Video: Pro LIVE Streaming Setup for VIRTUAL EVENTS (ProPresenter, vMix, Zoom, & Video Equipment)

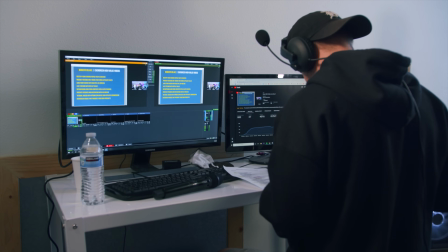0s
For the last 3 days, we've been putting on a virtual conference with thousands of people watching, and it's called Grow With Video.
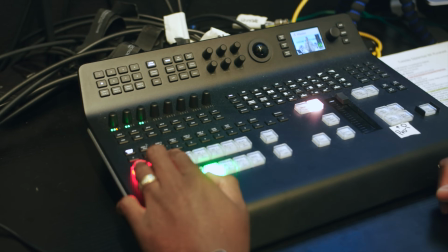6s
And in this video, I wanna show you the full setup of how we're pulling this off and how we're making it happen.
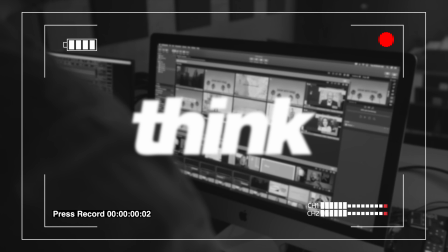11s
Let's go.
You gotta just press record.
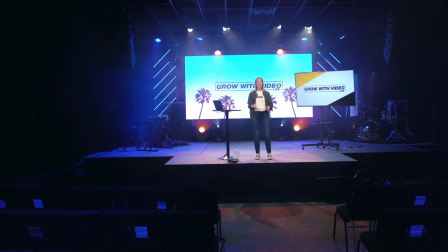14s
My name's Tony with Think Media, and we're here on the main stage, and this is where a lot of the main content is actually delivered throughout the entire conference, but we're bringing people in from Zoom,
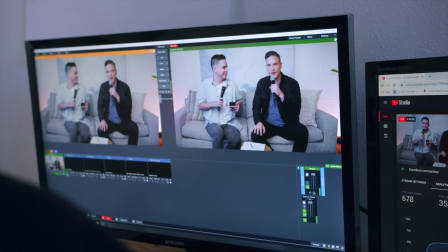22s
other rooms in this building, so I'm gonna take you to the switcher where all the magic happens.
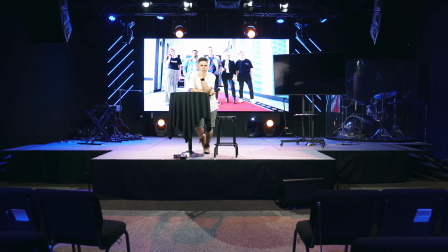27s
On our way to the switcher room, we actually have a confidence monitor, which really is meant to give confidence to the person on the main stage here.
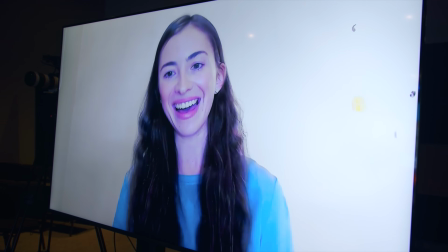34s
They can actually see the Zoom guests that we've brought on so they can talk right to them. And we have a camera set up right next to it, so it looks like they're looking right down the lens.
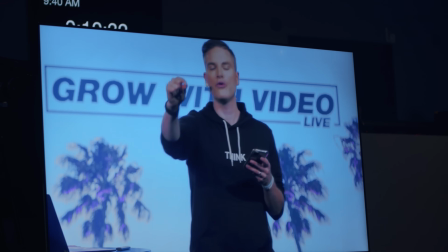42s
It's also a spot where they can see what's actually going out to the live stream, which is so invaluable for giving confidence to your speakers on the main stage. This room that we're going to right now, like I just said, is a switcher room.
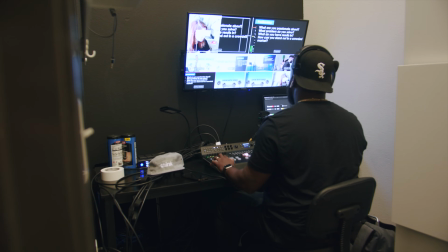54s
And we have a lot of things coming on in here, so don't get intimidated, but we have a TV here, we have a computer, and we have the switcher.
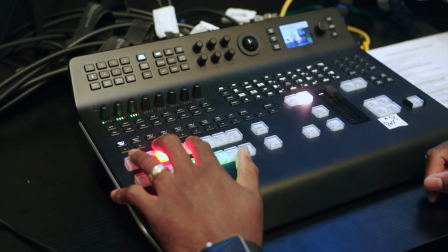61s
Now, we can monitor all of the different things we're bringing in here through this TV that's coming into this switcher.
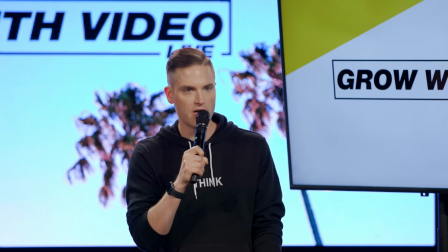67s
And with one press of the button, we can switch from any input source that we're bringing in.
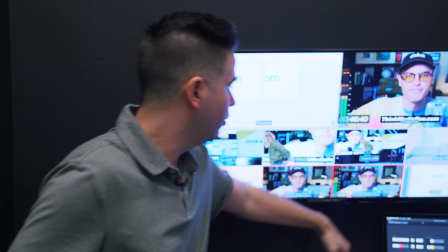71s
So we have something like Zoom that's in the bottom right corner here. We can bring that in through another computer and bring our guests in.
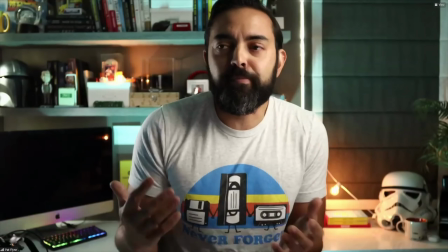77s
And that's how we're accomplishing bringing virtual guests with a high level interactivity when they're bringing their sessions.
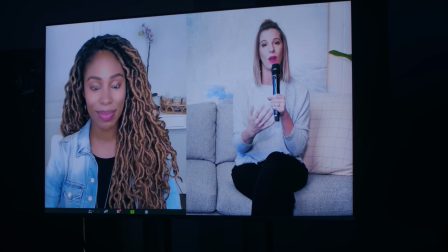84s
So one of the cool things about this is we can do a 50-50 split between Sean on our Studio A main
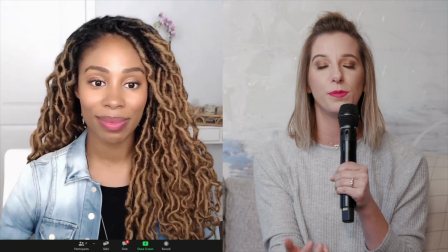90s
stage and our guest in Zoom to create a really highly interactive Q&A with the live chat. One of the other sources that we're bringing in is a software called ProPresenter.
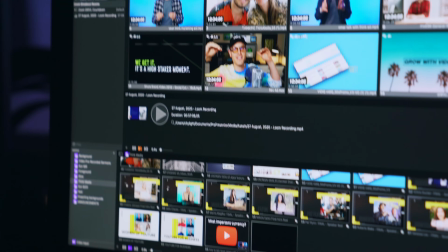100s
It's our software how we control all of our video assets that we're playing on the virtual conference during the live stream. It's also how we are actually doing overlays. We have some fun games we're doing. So we're really utilizing ProPresenter as one of our sources here.
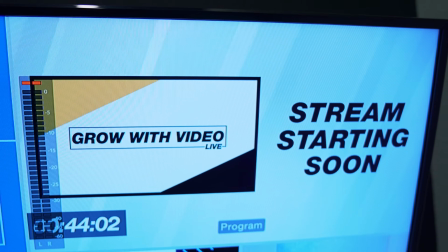114s
So for example, this stream starting soon screen will actually be coming from ProPresenter and going out to the live stream. We also are bringing in four camera angles. Now, our first three are actually in our main studio, Studio A, which you just saw in our main stage area. And Omar from our team actually made a video breaking down that full setup. So if you want to check it out, you can click the card above or check the description below.
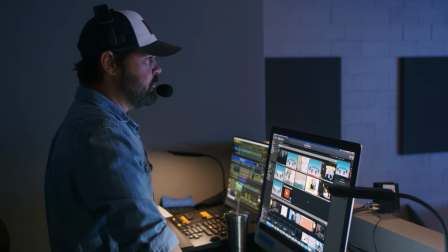136s
So up here, we actually have our sound booth. We have a lot of these guys that are like handling the transitions and mixing all the sound for the live stream.
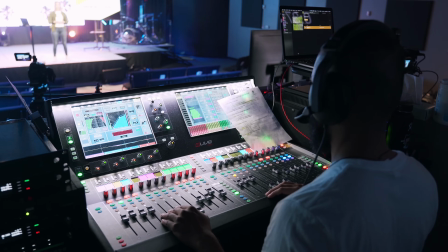144s
Everything's coming into this soundboard here and being mixed properly so it sounds great on stream.
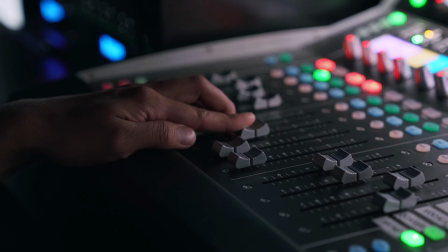149s
It's at the same level as our guests we're bringing in. And there's really the only way to do it is through a mixing console to make sure you get that consistent audio. And the reason why using a soundboard like this is so important is actually to have consistent audio levels. It's one of my biggest pet peeves with live streams or online videos is where you're listening to something, it's really quiet, and then all of a sudden the audio just jumps up really loud and almost like makes your ears bleed. So we just want to make sure it's a consistent audio level because you want a really immersive experience for your viewers so they're not distracted at all and they can really soak up the content that you're bringing to them. Let's go over and take a look at Studio B. It's also where we're gonna see the final destination of our live stream.
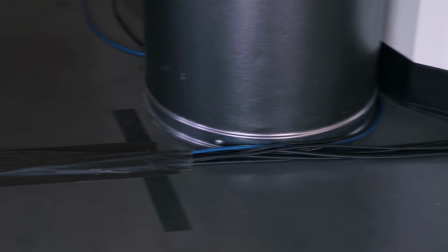187s
So on the way to Studio B, we actually have a lot of SDI cables running the length of the building because if you try to use HDMI over a long distance, you actually can lose signal. And SDI is the best cable to use if you're running anything over 100 feet. I would say you wanna make sure you're using SDI cables.
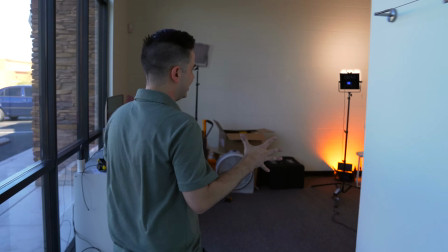203s
So here is our Studio B. It's a little crazy right now because we've been just doing at the end of a 3-day conference,
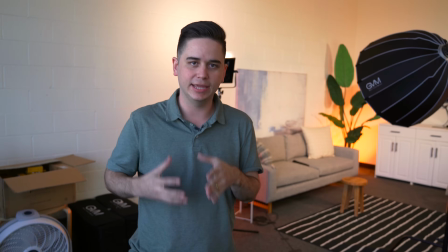209s
but we have a second setup in here that makes it just feel a bit more homey. My intention with this design was to make it feel like we're at home with the viewers.
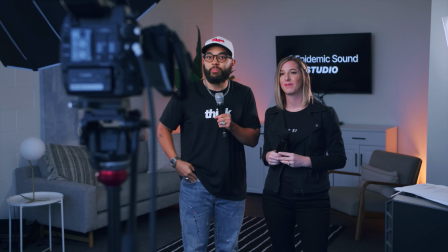218s
We're hanging out in their living rooms with them. So it was a powerful idea to have all these lights,
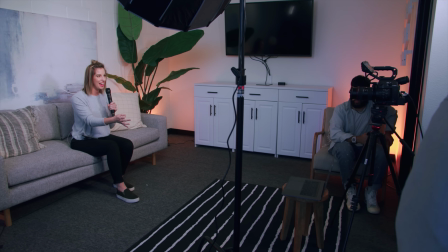222s
have this camera set up here so that it just feels more natural for the viewer to engage with us here on an online conference. This room is also our final destination for the stream. So we have our final output here into this PC.
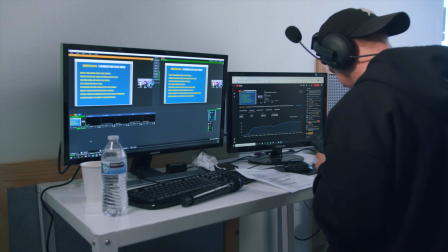235s
We're actually using a software called vMix to stream this out to YouTube that then goes into our virtual conference app that we're doing.